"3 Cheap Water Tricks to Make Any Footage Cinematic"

Now, a couple of things I want to point out about this frame since i know you guys are going to ask but the talent is lit
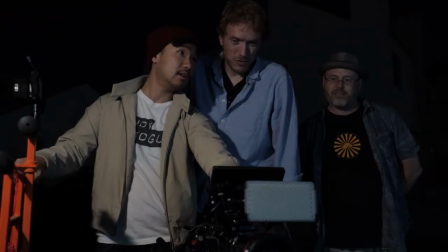almost entirely with one light in a south box on the back here we've got two lights ping in the background to introduce a little bit more color contrast one with some orange on it one with some green on it but the key additional lights that we're using here are these ones right here one on the roof which yes
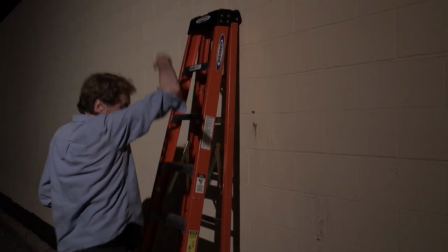totally climbed up on top of and it's a hard bright light that is being used to backlight the rain again backlighting rain with a dark backdrop is the key to making it visible real Okay, before we move on, you were talking about rain needing to be thicker and heavier in filmmaking than it is in actually real life.
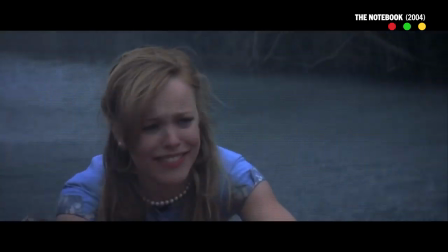I mean, I think it's because it gets motion blurred. In reality, rain is not that visible, especially if you're only looking over a short distance.
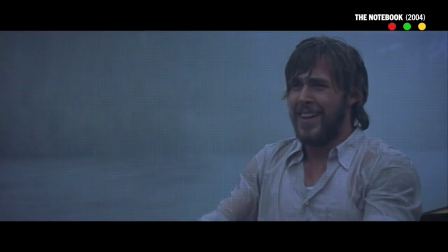If you're looking down a street, rain stops looking like falling particles.
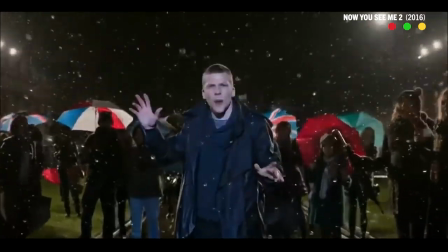It starts looking like fog, but backlighting, it helps enormously because then each braindrop becomes a little reflector and you've got the streets coming down.
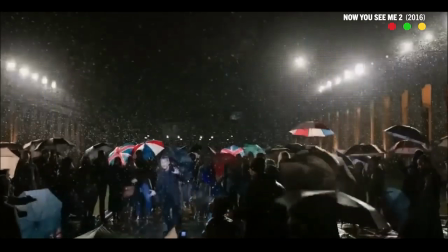That's much more important. Yeah, anyone out there trying to cover water effects, make sure you backlight that rain unless you're not going to see it. Does it matter if it's hard or soft light? Hard light will make it because you're trying to make these little spherical raindrops glint.
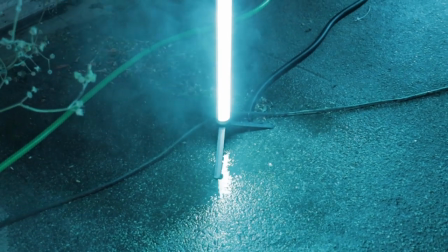Yeah, you need a hard light to do that. Number two, these tubes right here, which were actually set up in the back to try to mimic the neon look that Blade Runner is so famous for.
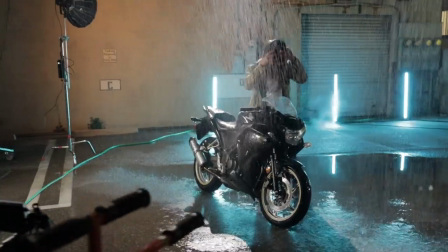Now, these tubes acted as not only practical and visual interest, something in the frame to make it a little bit more interesting,
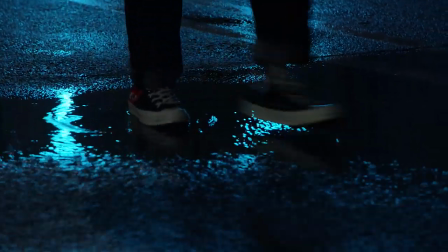a little more sci-fi, but they also perfectly reflect off the wet down ground, effectively filling in the entire bottom half of the frame.
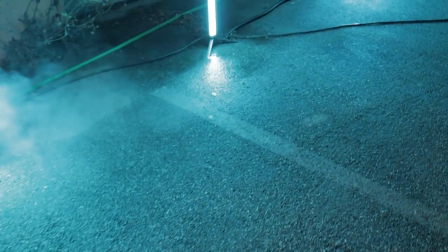It brings out more texture like they'll promise and makes the whole frames feel a little bit more full and a little bit more stylized now after that
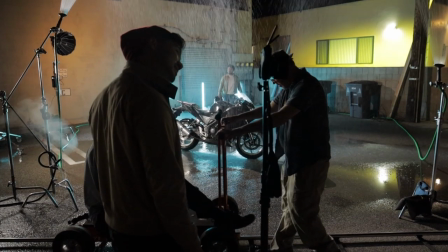it was just about setting up the frame we set up a little dolly to roll and get some side tracking movement and voila this is how
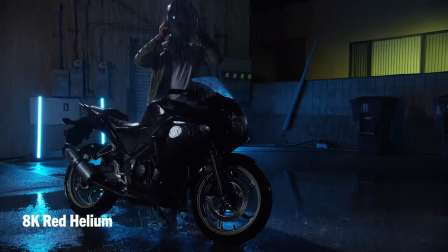it turned out now all in all i think the scene turned out amazingly actually if you see the before and the after of this parking lot
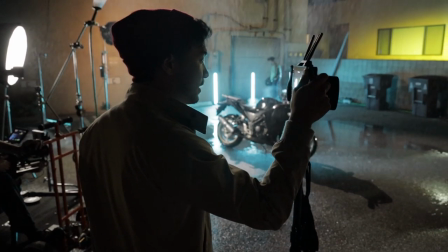just the water by itself adds so much more texture to a frame that would normally be pretty dull and to do a true comparison to some more
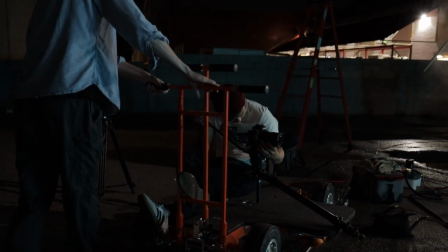indie cameras on the market we also shot the same scene with the Canon 60 Mark II a sub
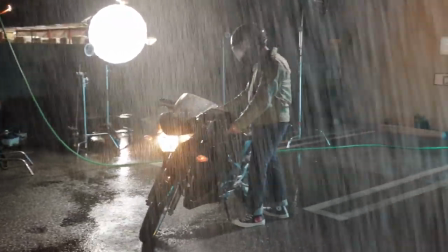$1,000 DSLR that's used by mostly vloggers and lo and behold
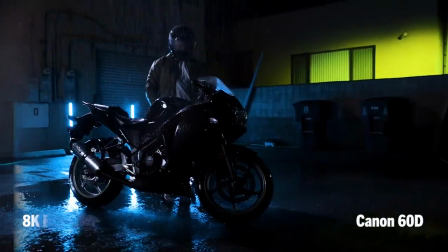it also looks great it's almost like if you got good lighting and you're uploading for YouTube your camera doesn't matter that much man somebody's gonna kill me after I say this enough time stop buying gimbals and stop buying cameras and start buying some lights and I'm not I'm not just saying that because I run a lighting company,
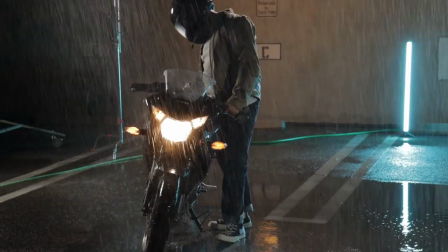okay? Backlight was the key. Backlight, yeah. Getting the light almost firing into the camera, but not quite.
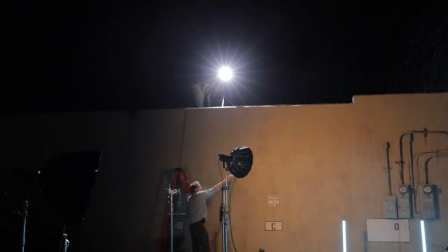Just so that light comes out of your light, through the rain drop, and into the lens with minimum bend.
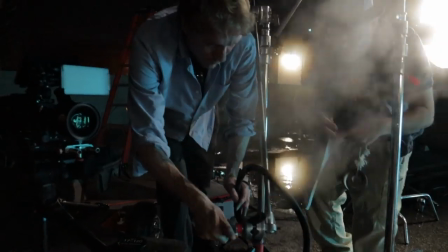So shine, we've got the actual rain, and then we've got the steam. We had somehow three elements of water into the same frame.
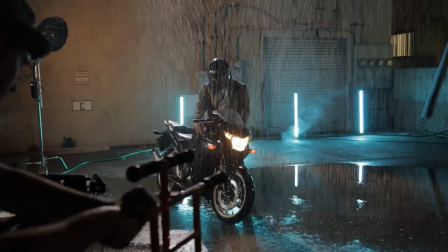But they all worked together. They're different. Worked out quite well, I think, yeah. Thank you guys for watching this episode. Let us know in the comments down below what the last movie scene that you saw one of these wet down effects used for my name is Ted and this is Indy Mogul. Thank you so much for watching. If you like this episode, make sure you let us know in the comments down below. Make sure you like subscribe, hit that button. Let us know if you want more content like this or what else you want to see. But other than that, we'll catch you guys next time. I'm also not quite sure where you'd be legally with spraying water on the road if someone then slid off and crashed into a telegraph. Especially if it's not oily water. Yeah, yeah. Spraying milk at people's houses.